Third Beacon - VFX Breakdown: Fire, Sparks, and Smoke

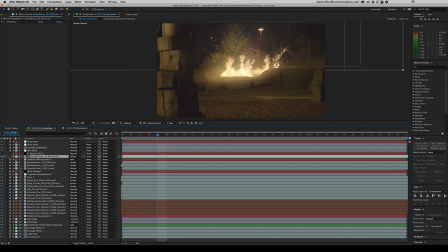The smoke plume is in 24 frames per second, but it's way too fast for what we need it for. But in order to slow it down and not have it look stuttery, we use time warp. This smoke is set to divide, and what that does is that means it's not going to darken the image as if it's black, thick smoke. It's going to be a lighter smoke.
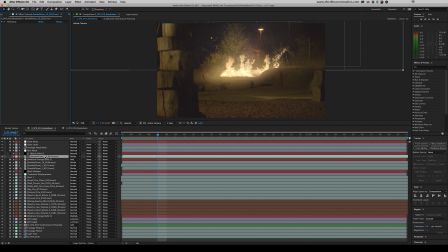And the reason we went with that is because natural materials burn a white smoke and man-made materials burn black. This also helps to sell the effect that the fire is illuminating everything around it. Medium orange solid 1 is exactly what it sounds like.
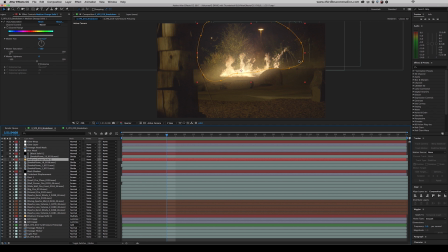It's an orange solid. We have this large feathered mask around it, and this is just to help motivate the brightness of the fire. It doesn't flicker, it doesn't move, it's just a big spotlight. And then we have 3 more smoke plumes right here. These are also set to divide to do the same thing. We've got some simple curves on here.
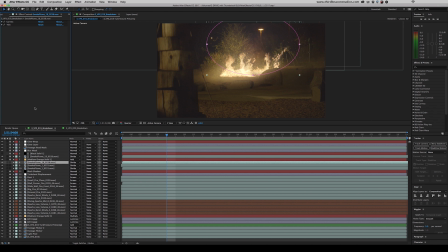You can see that we're really pushing this to the extreme. And that's because when we put it to divide, we wanted a little more contrast.
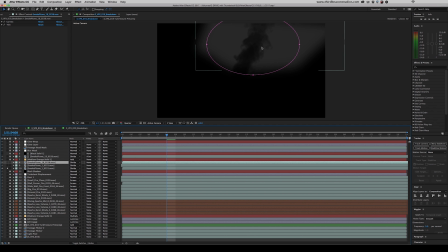And as you can see, if I solo these, they're all the inverse of what they will become in the composition.
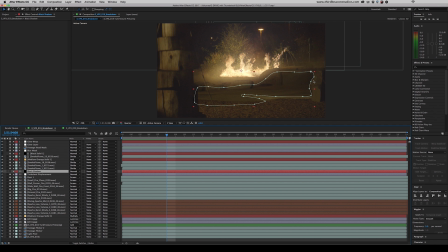Black shadow is exactly that. This is a large area, again, a large mask feathered off, and it's just a black solid. And this is just to help, again, motivate the firelight. We're just enforcing the shadow that was already there.
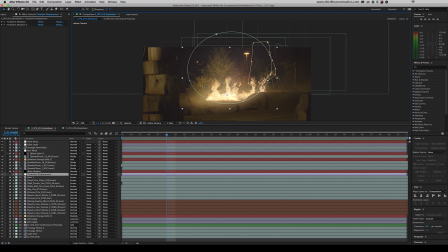Layer 12 is some turbulent displacement. We have two masks, this large circle, and then this kind of tall shape.
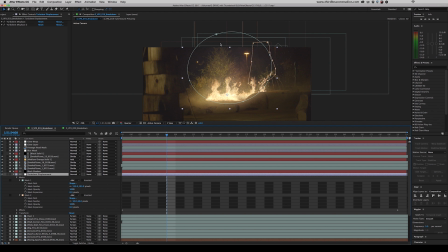And that is because these are both areas of different intensity. The large circle is feathered at 135 pixels, so a pretty intense feather. And then mask 2, this tall shape, is a little more concentrated to simulate the heat coming off of this branch that wouldn't be as wavy or turbulent.
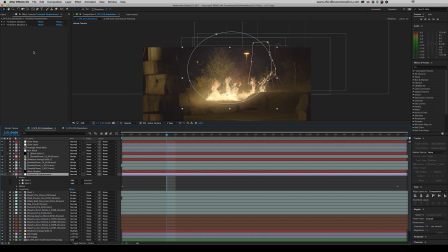And on this turbulent displacement layer, this is an adjustment layer, you can see that we've got two sets of turbulent displacement going. One of them is larger and one of them is a little finer.
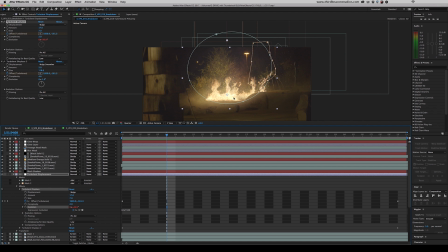As you can see by these two keyframes here, we hand keyframe the rising motion using offset to simulate the heat displacement rising, but for evolution we have a simple expression, and that's just time multiplied by 100,
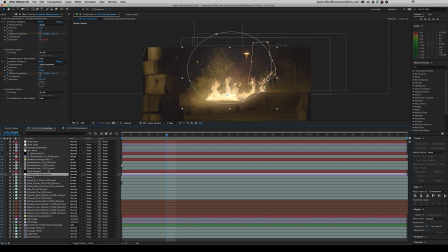and that's just going to keep it changing. It's important to note that you don't just want turbulent displacement to move the fire, you want it to move whatever's behind that. Layer 13 is some dust footage that we had made. I'll go ahead and solo that for you. What we did was tint it kind of an oranger color.
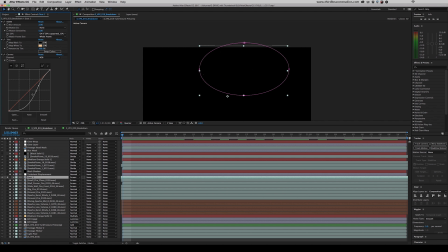We brought the black levels down more so that we could have more contrast as we're screening this into the composite. This also means that we're going to get less particles flowing around. We also have Real Smart Motion Blur on here, and that does exactly what it sounds like. It adds motion blur, but instead of applying motion blur the way After Effects natively does it,
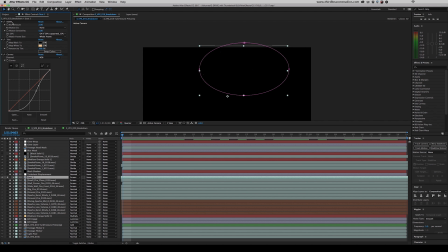where you have to move an entire layer or object, this analyzes each pixel and applies the motion blur to the footage. This is extremely helpful when you're trying to reintroduce motion blur into footage that doesn't have any, such as something with a very high shutter speed.
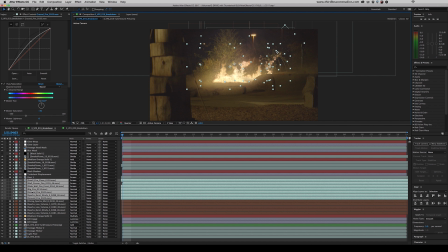We're going to see Real Smart Motion Blur a lot in this composition. Layers 14 to 20 are assets that we got from ActionVFX.com. So let's take a look at some of the effects we have going on. We have the same effects with slight variations on all of these flames.
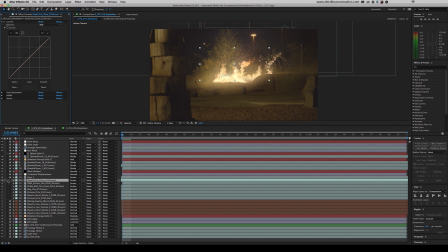So first we have curves. I'm going to solo this really quick. We're on blend mode screen.
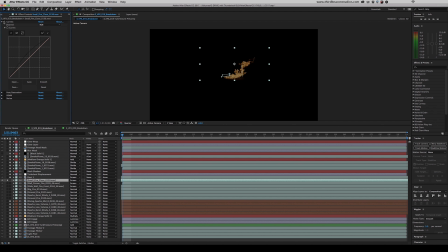These curves boost the opacity just a little bit, solidifying it. Next, we're using hue and saturation to actually suck out a lot of that color. We're doing this because we're working on a log shot, and that means it's going to be fairly desaturated. So in order to fit in with that,
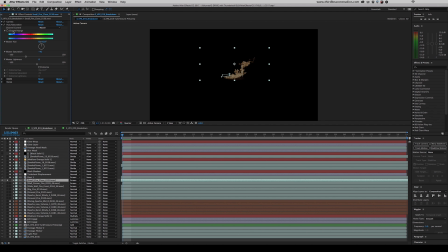we need to take out some of that color and make sure that the dynamic range is kept intact. Next, we have Real Smart Motion Blur.
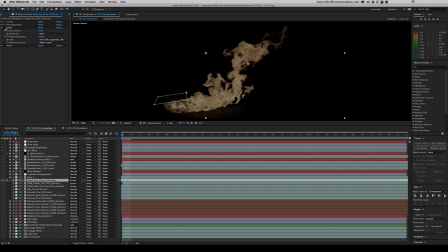Let me zoom in here so you can really see this. This is before. This is after. It's at a fairly standard setting, but this is just blurring it a little bit. And the reason we chose this is because if you're shooting at night, you're typically going to have your lens fairly wide open.
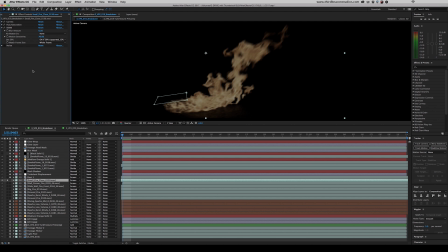That, combined with the fact that they're running a normal shutter speed, means there's going to be a fairly natural amount of motion blur. Lastly, we're going to top that off with just a little bit of noise. And this is here to just match the noise and the grain of the camera sensor. You would be surprised at how many effects stick out when you don't apply noise back into them.